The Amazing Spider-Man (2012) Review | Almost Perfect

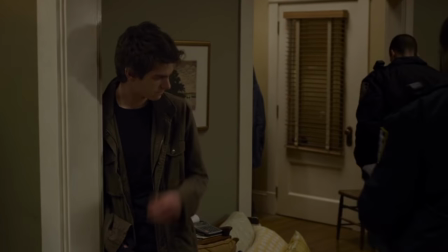[16:17]
But now that Amazing Spider-Man has basically checked off the main requirements now for a Spider-Man origin story,
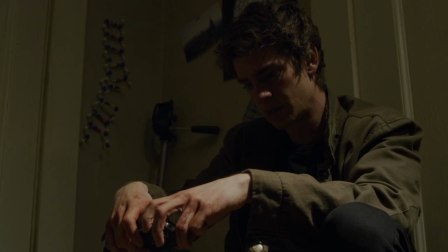[16:23]
it doesn't want to move away from that tragic moment so fast. We kind of live in it with Peter and we're in this dark place with him for a while.
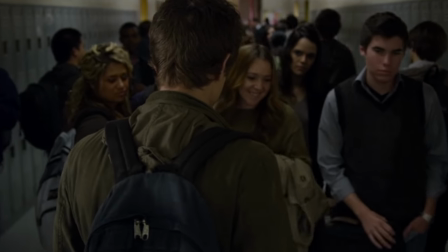[16:31]
Bringing us to more great details in Amazing Spider-Man that I love like how Flash Thompson Wants to go ahead and show
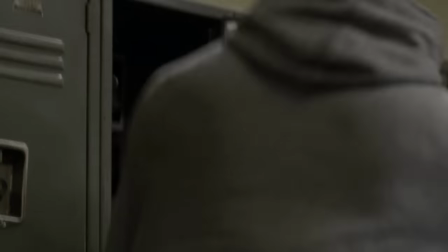[16:37]
his support for losing his uncle and Peter just assuming he's about to be bullied once again Not today Flash Hey come on man,
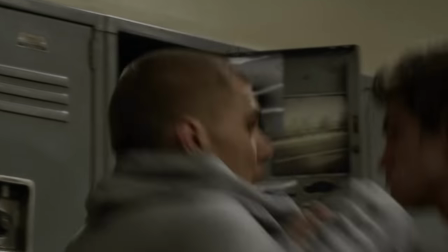[16:43] I don't just wanna talk That's better, right?
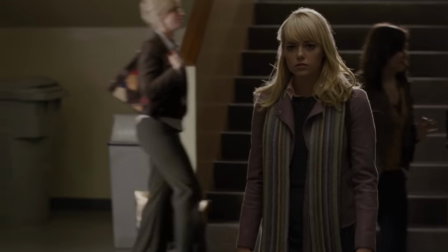[16:47]
Look, your uncle died I'm sorry I get it Hurry I love that man,
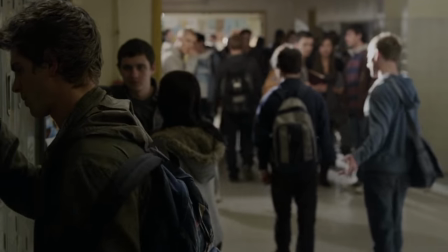[16:53]
it goes to show you that even though Flash Thompson is Peter's bully He's not just a straight-up evil
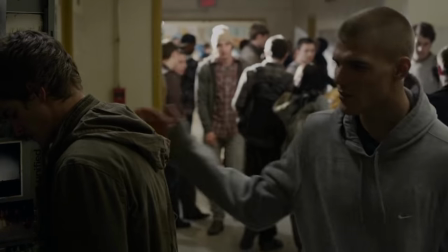[16:58]
guy for the sake of being evil This guy also has a compassionate side from here The movie decides to bring
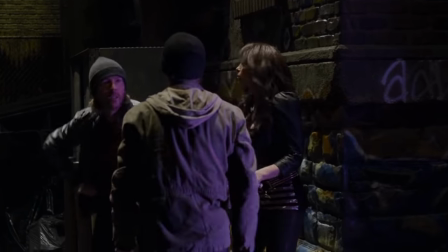[17:03]
us into a montage of Peter going out to look for the man who murdered his uncle where the movie starts Really detailing us the mindset that Peter goes through
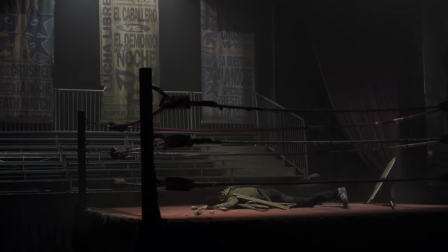[17:10]
in becoming spider-man to where he realizes he needs to wear a mask Gaining some influence from a wrestling match another callback to the
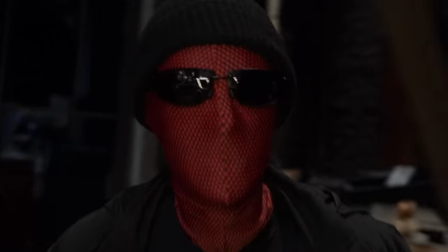[17:18]
comics in what yes I completely agree is the worst homemade suit out of the entire spider-man franchise I really thought they could have done
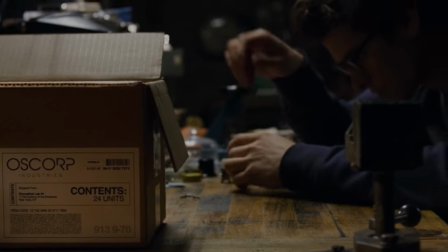[17:25]
something cool here But this is just as basic and generic as it gets but it is semi-save with Peter tinkering in his basement creating web shooters Something
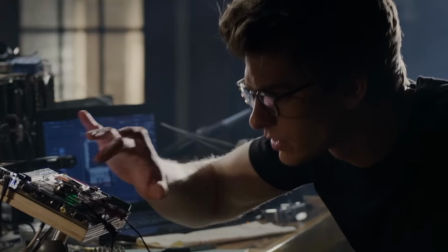[17:33]
I'm really happy they introduced in this movie and really differentiates himself from Tobey Maguire's
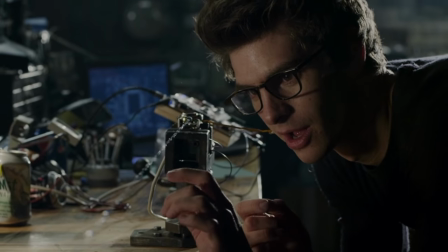[17:37]
version only Downside and thing I hate about this is Peter does not develop
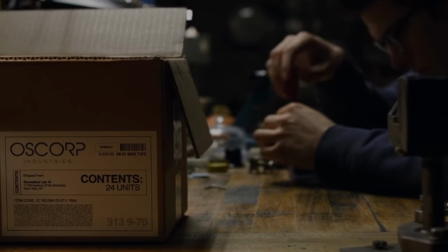[17:42]
the web himself instead He is mass ordering the webs from Oscorp
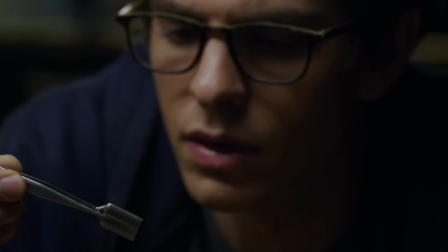[17:47]
and that's his supplier for the web fluid that would be used in his
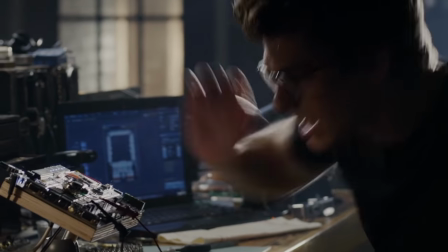[17:51]
web shooters I think that is so ridiculously dumb and stupid like isn't somebody at Oscorp noticing that someone is constantly buying web fluid That
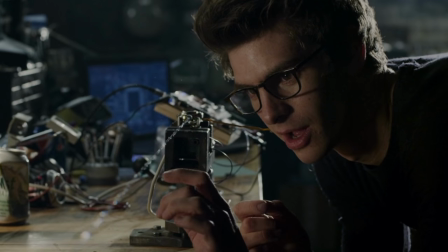[18:00]
goes by the name Peter Parker in some random suburban house in New York Like they would get suspicious and be like kid you've bought 3,000 web cartridges What
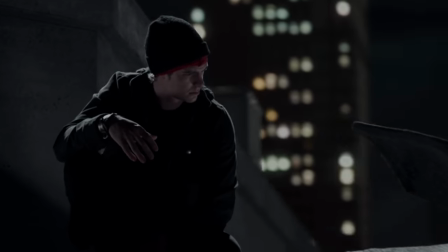[18:09]
for but putting that minor gripe aside we do see the impact that Spider-Man is now having on New York City Where it's capturing the attention of Captain
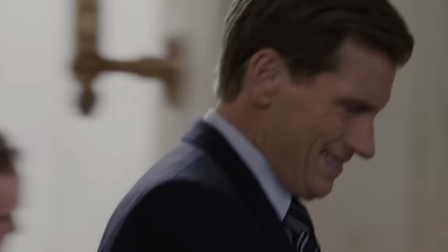[18:16]
Stacy the father of Gwen Stacy and a character from the comics That is being brought into this world and what I think is another smart
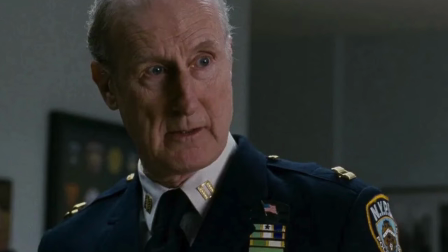[18:23]
decision for the movie Because even though Captain Stacy was in the Sam Raimi universe This version is a lot more
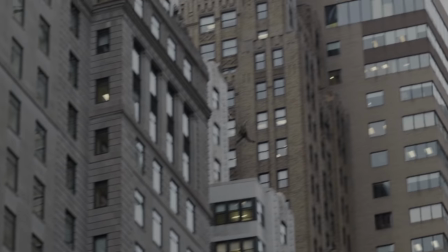[18:29]
involved and has a very impactful role to play on Spider-Man as we go down the line bringing us to Peter Parker
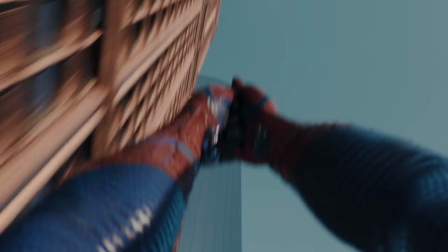[18:35]
Finalizing his Spider-Man suit that he's created with this really unique POV shot that I think is still a great inclusion for
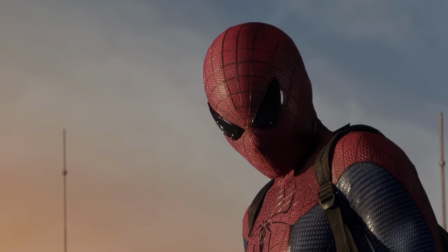[18:42]
this movie But now that the suit is finally here and revealed in the movie Let me go ahead and talk about it because I am conflicted as hell on this damn
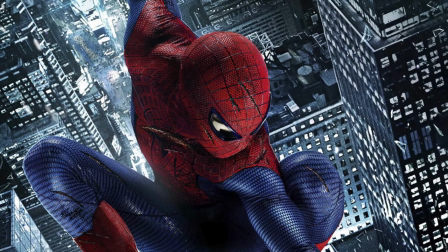[18:48]
suit right here But I couldn't help but notice that the head definitely looks like it's some sort of basketball If you just made the changes of making
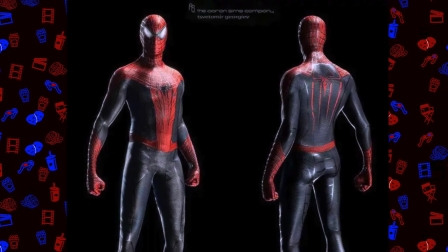[18:56]
the eyes white and having the belt connect I promise you this suit would be in probably my top three top four spider-man suits of all
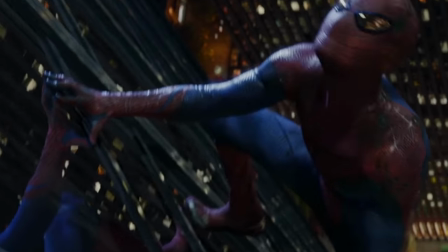[19:03]
time Because under certain lighting in this movie this suit looks fantastic Ironically enough in the first shot the movie decides to
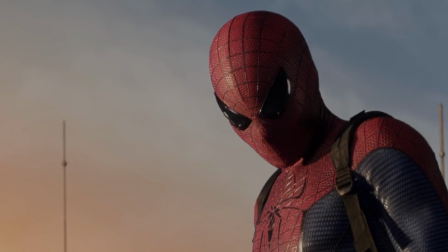[19:09]
show you of the suit where it should be the big awesome Reveal that lighting looks terrible for this spider-man suit,
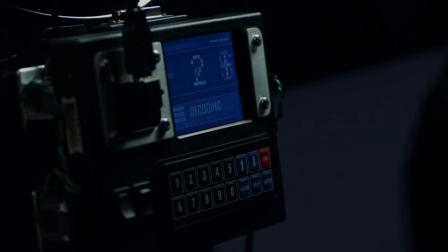[19:15]
but from other parts of the movie it looks great So now with spider-man essentially complete in his costume We see him still going
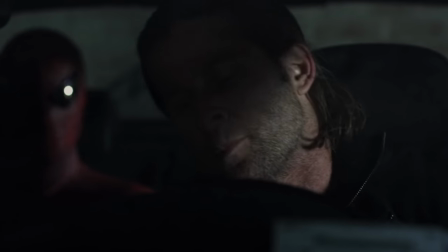[19:21]
out to find the man who killed his uncle where we get this spider-man quipping Good thinking good thinking.
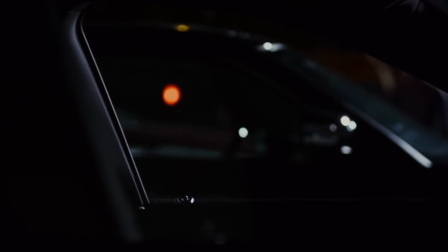[19:27] Use the window. Get out the window. There you go. You got it. Is that a knife? Is that a real knife?
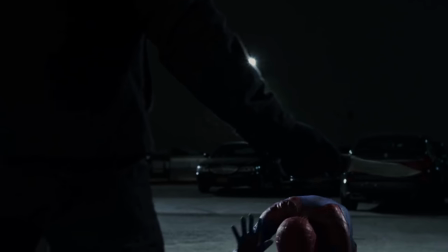[19:32] Yes, it's a real knife. My weakness.
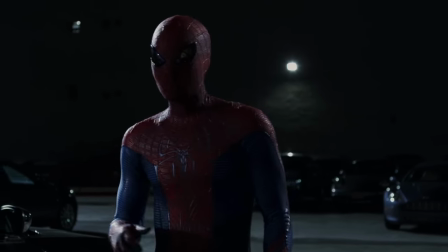[19:33]
It's small knives I love Andrew Garfield's jokes as spider-man and one of the reasons his version of spider-man is my personal favorite is because
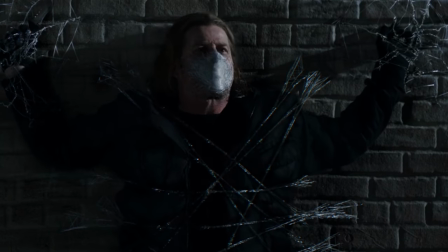[19:41]
I think Andrew Garfield really nailed down the jokes and humor that it took to be Spider-Man when he's wearing that mask But even with Spider-Man
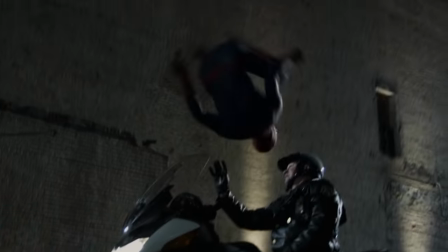[19:48]
catching criminals in New York The police are not very fond of the web head where he decides to run away from them Bring me to another reason why I love
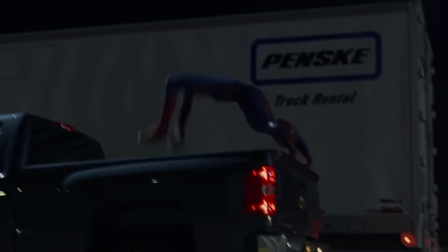[19:55]
the amazing Spider-Man is they wanted to use as much practical effects as possible to make the movie feel real So this entire
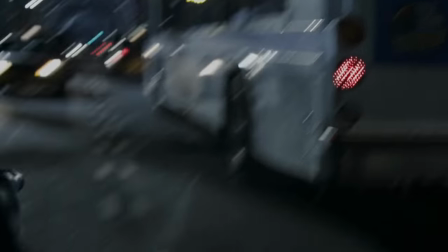[20:02]
sequence where Peter is running from the police They created actual rigs and structures so that this version of Spider-Man can actually be swinging in parts of
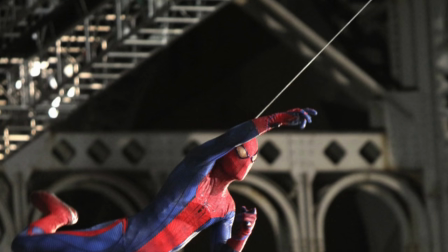[20:11]
this movie and jumping around and just that tangibility that they are using minimal CGI here and everything that you're seeing is real makes me just have
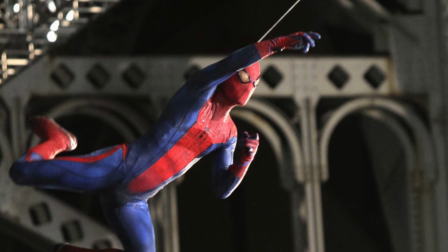[20:19]
so much damn respect for this movie because I love the swinging in the Andrew Garfield movies.